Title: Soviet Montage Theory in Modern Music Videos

Good evening. Sergei Eisenstein is one of the most famous and influential formalism filmmakers and theorists of all time. No, I said Eisenstein, like the Russian, the Soviet dude. Eisenstein was very innovative for his time. He was influential in describing Soviet montage theory. He was once quoted as saying that montage is the nerve of the cinema. Eisenstein categorized the different types of montage in 5 different types: overtonal, tonal, intellectual, metric, and rhythmic. Now, I know what you're thinking here coming up in my speech. Great. This guy in a goofy suit is going to sit here and show old, boring film clips all day. Wrong. Over the next few minutes, I'm going to explain Soviet montage theory and Eisenstein's different types with modern music videos. Music videos utilize editing and Eisenstein's theories without even noticing. So let's get started. Our first video comes from the year 2000 by the R&B singer D'Angelo.
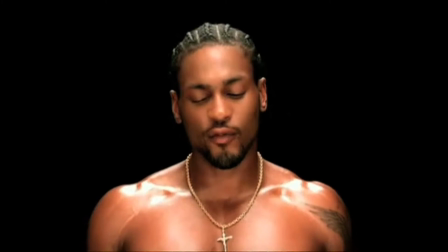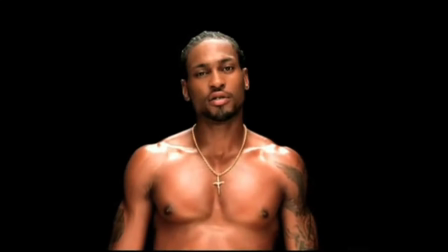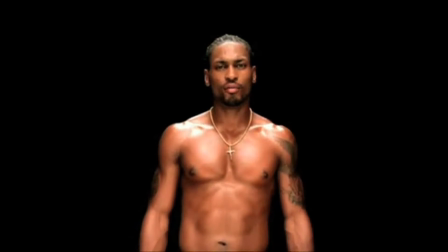What are you guys doing? This is not Soviet montage theory. It's literally D'Angelo standing there in front of the camera for 4 minutes with no editing whatsoever. He's just showing off his abs. That is not an example of Soviet montage theory. But this is. Metric montage. Metric montage describes the various shots in a music video or in a film in general. It does not take any concern for what's on screen, and it cuts on a certain amount of time. Here's an example of a modern example of metric montage.
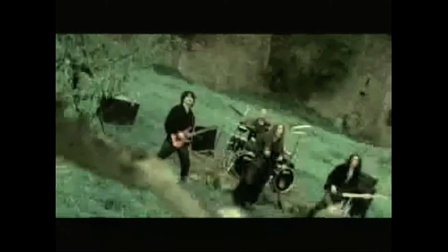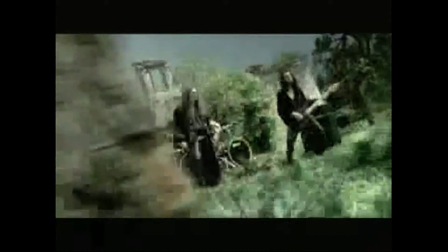2:21 In their 1999 music video Unholy War Cry,
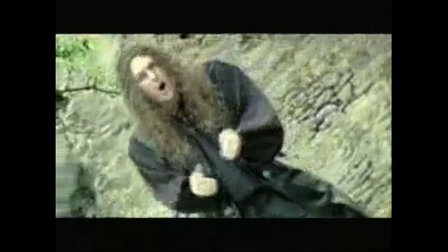2:25 the band Rhapsody uses metric montage to lead into shots of the band playing.
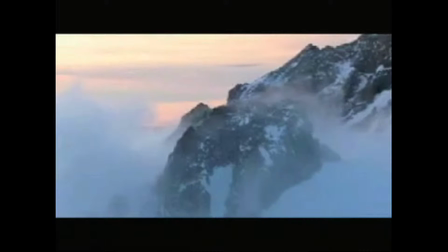2:31 Video of mountains and natural landmarks mixed with a strong instrumental give the effect of an epic and monumental preview of the rest of the video.
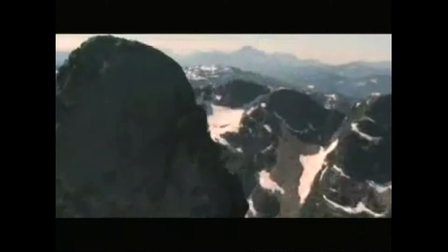2:39 The band also achieves the effect through editing and the length of the shots.
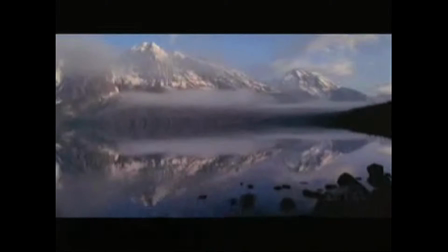2:44 Metric montage is used as each shot is exactly 4 seconds long. It cuts the next shot with no regard to what is shown on screen.
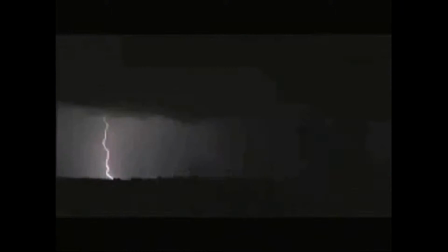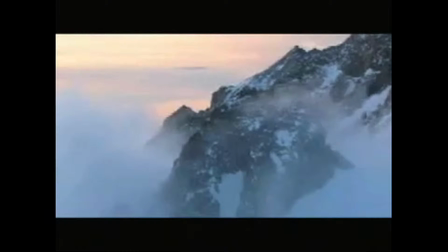3:01 Let's look at it again. 1, 2, 3, cut.
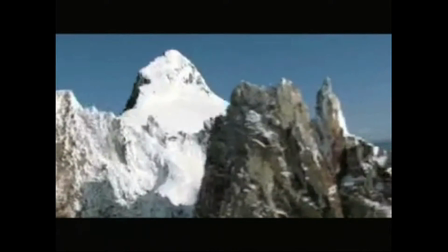3:06 1, 2, 3, cut. 1, 2, 3, cut.
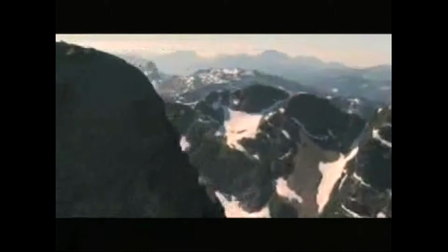3:12 This type of montage, mixed with the music,
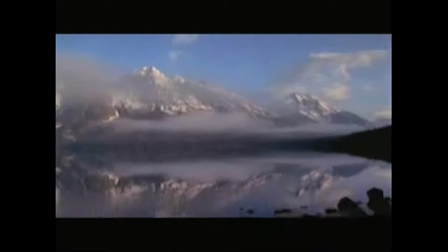3:14 gives the music video a consistent pace that leads into the faster paces of guitars and shots of the band playing. The next kind of montage is rhythmic montage, which is cutting based on continuity. This is popular in music videos because it helps tell the story. Here's an example of a modern use of rhythmic montage.
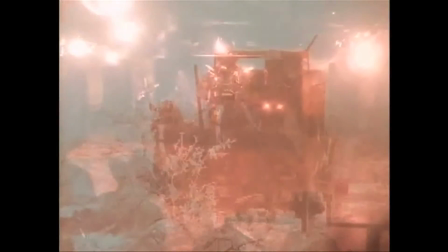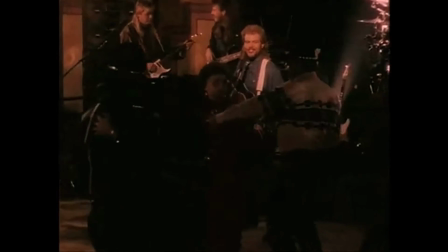3:46 I bet you never heard old Marshall Dillon say, Miss Kitty, have you ever thought of running away?
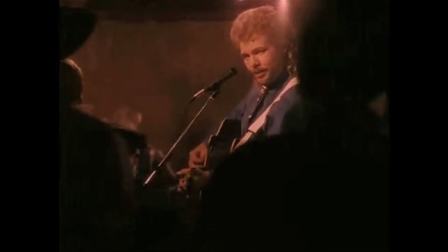3:57 In the 1993 music video Should Have Been a Cowboy by Toby Keith, rhythmic montage is used to create a tension that leads to a climactic shooting.
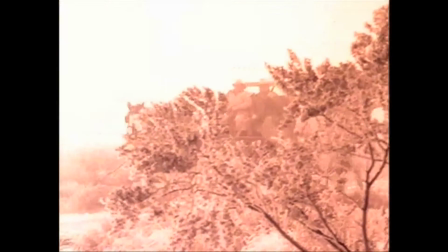4:06 The video takes place in the Old West, with Keith practicing stereotypical cowboy activities intercut with him singing in an old saloon.